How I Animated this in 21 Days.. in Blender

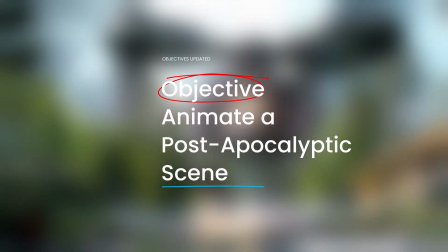(0:00)
Okay boys, the objective is simple. Create a short film. ETA for launch, 21 days.
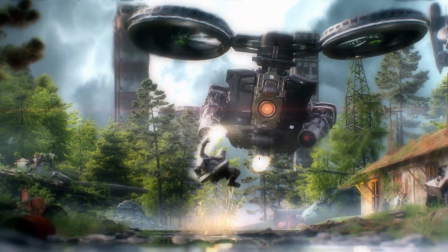(0:06)
We begin by constructing a story. The scene is set in a post-apocalyptic world where a soldier fights the machines.
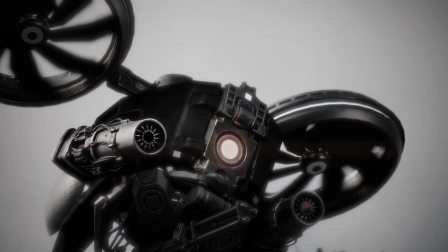(0:12)
He's tormented by the memories of his battles in the past. A machine fires a rocket towards him which he dodges and fires his own RPG, destroying the machine.
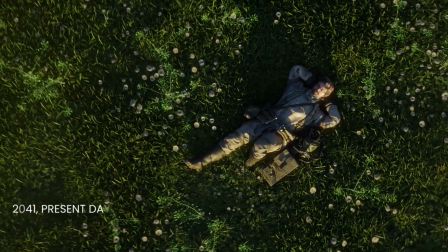(0:21)
He ultimately wins the fight with the machines and finds peace in the nature.
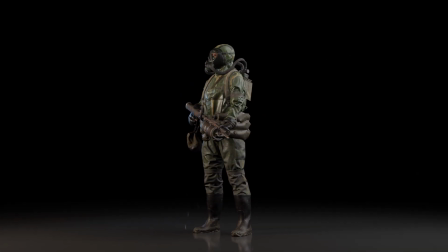(0:26)
Our character is Boleth, the pyromaniac. and he's carrying his special RPG with a tactical nuke.
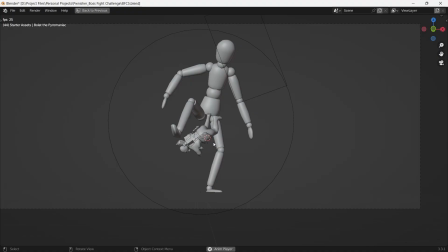(0:33)
He's doing the dodge maneuver to evade the missile. This movement is mapped onto him from Mixamo.
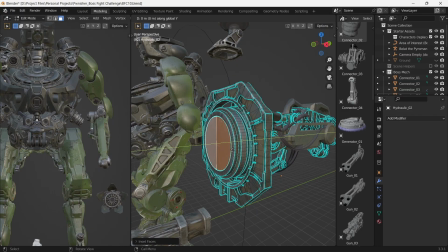(0:39)
The machine will be a massive mech that we kid bash together.
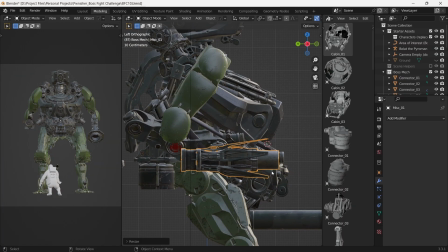(0:42)
The original concept includes the mech, but due to difficulties down the line, we'll eventually dismantle it to scavenge it for its parts.
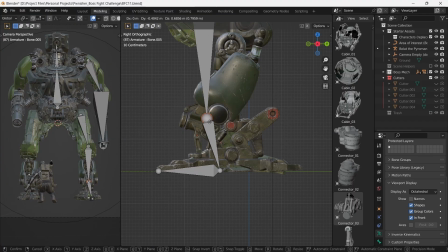(0:53)
For now, we stick with the concepts and try and make a simple rig for its movement. element.
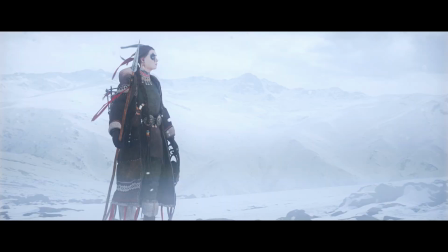(0:58)
When putting together environments like these, clot simulations can be infinitely valuable to add more to the story and can be used in a number of ways. For this purpose I've made Cascade, this is my own library of high-quality real-time clot simulations with drag and drop functionality.
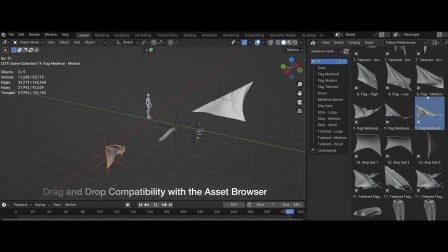(1:14)
I analysed hundreds of animation to put this library together. I use it myself regularly and you can check it out at Blender Market.
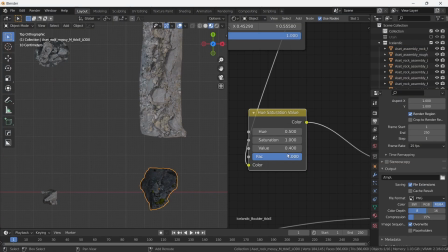(1:21)
So for the environment, we put together a set of Megascan assets and colour correct them with hue saturation and curves adjustment to make them all cohesive.
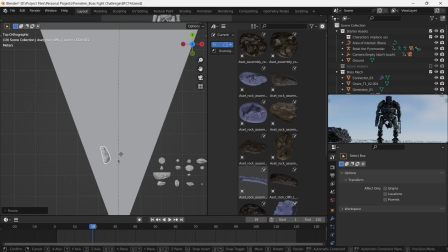(1:30)
With these assets, we begin the assembly of our environment.
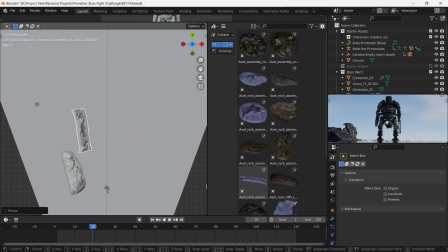(1:33)
Using the concept that we previously sketched out, we lay out assets in the same configuration, making a pathway between the forest.
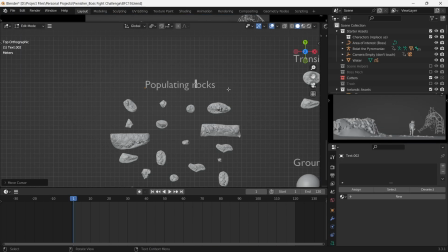(1:41)
As we set these out, it's a good practice to classify your environment elements into various categories for us to quickly grab and drag and drop.
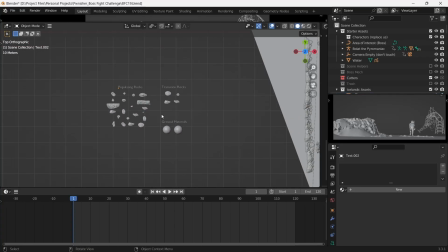(1:48)
So to make a transition from land to water, we know that we can use these transition rocks that we have classified.
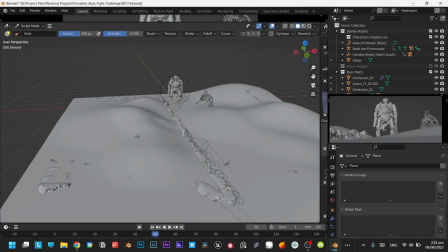(1:55)
Now to make this landscape a bit more interesting, we'll subdivide the plane and use the grab brush in the sculpt mode to give it a shape of a valley.
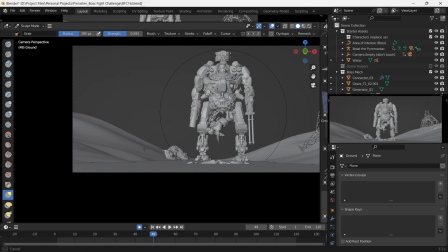(2:03)
In our main camera view, it also serves as a good tool for composition as leading lines, as these lines guide the eye towards the action.
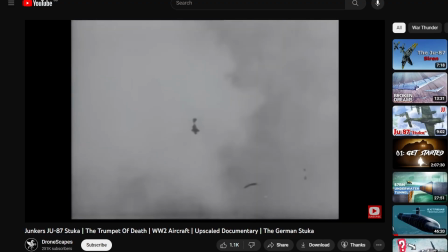(2:11)
In the middle, we get distracted by Stuka dive bombers and their aerobatics, but we quickly regain our focus and add an abandoned building in our environment.
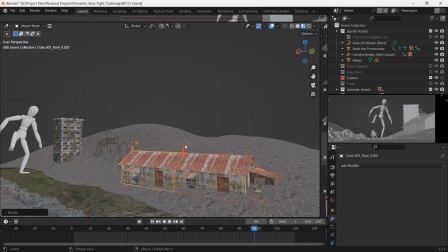(2:19)
This will add another set of leading lines for good composition for our shot.
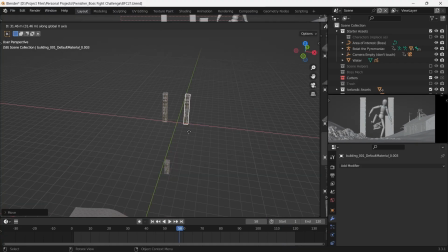(2:24)
To add some depth and parallax with camera movement, we place these tall buildings far off in the distance.
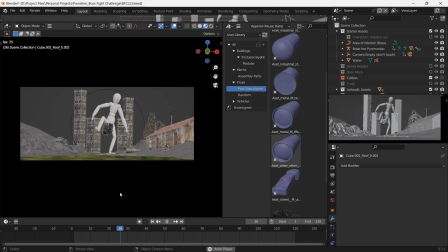(2:29)
This is the city ruled by the machines, the sewers of which drain into the stream.
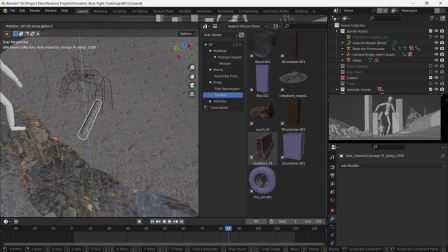(2:35)
From the Megascans library, we can get a barrel and connect multiple barrels to form a pipe, and then place a deformed barrel as a prop.
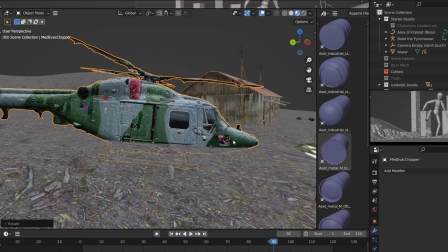(2:43)
Now to add the destroyed military equipment, we add a Medivac helicopter, which I scanned myself using Gorilla photoscanning technique.
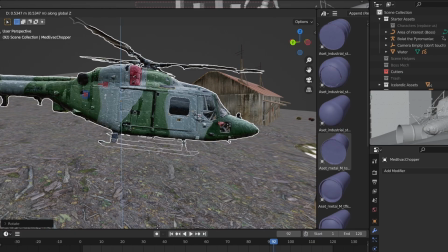(2:51)
I particularly like photoscans because of their rich textures and ease of use, especially in non-deforming models.
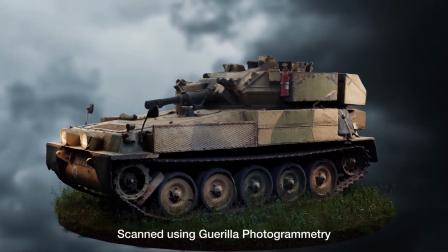(2:58)
As a bonus tip, if you bunch together some photoscans and light them up with an HDRI, the scene will look pretty realistic.
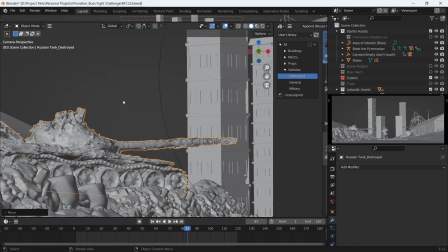(3:05)
We then place a destroyed tank on the side to give a little bit of visual weight on the left side as well.
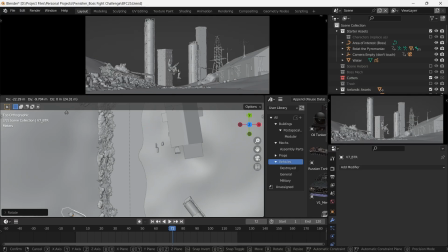(3:11)
The last piece of military hardware will be a destroyed APC, just near the camera.
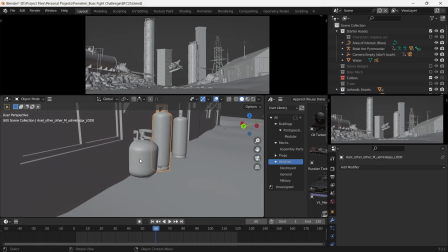(3:16)
When the core models are set in place, we should make a point to add random props here and there to make the scene lift in and tell a deeper story.
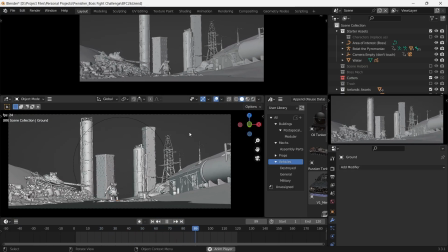(3:25)
Imagine people abandoning this place and leaving their equipment behind. Now to add the forest, we use a handy add-on called Botanic.
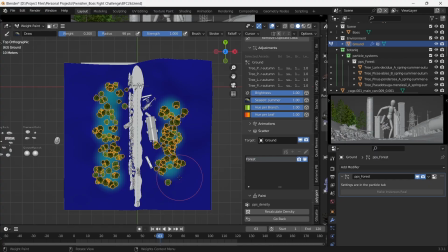(3:32)
It's my go-to add-on for all the vegetation needs, and we'll use the weight paint feature to distribute the foliage on either side of the stream.
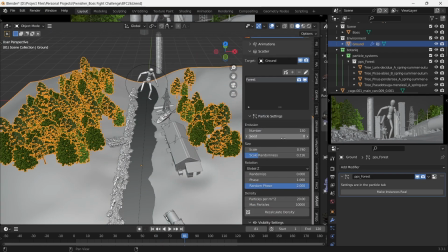(3:39)
We can change the arrangement by changing the seed value and find what we like.
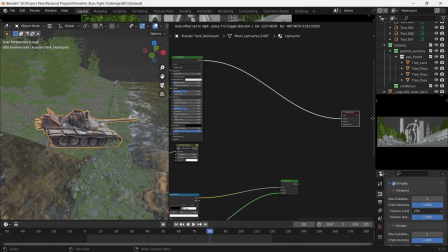(3:43)
If there is one common feature of all post-apocalyptic environments that I particularly like, it's the moss.
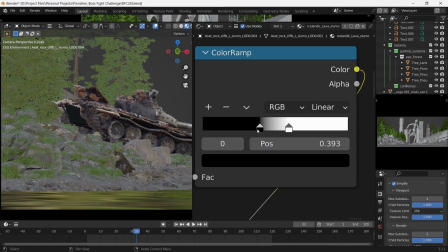(3:50)
So to set the base, we crudely blend in a moss material using noise as the factor in almost all of the environment assets.
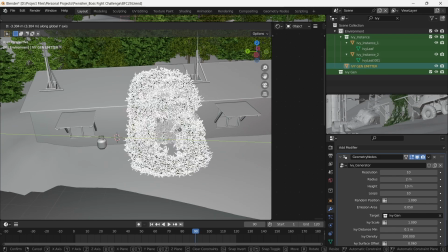(3:58)
Now to add another level of depth, we use a geonode system called IVGen.
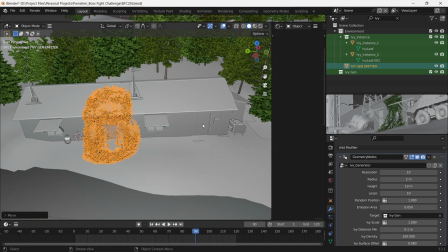(4:02)
This is great for adding a tangible surface foliage further enhancing our post-apocalyptic vibe.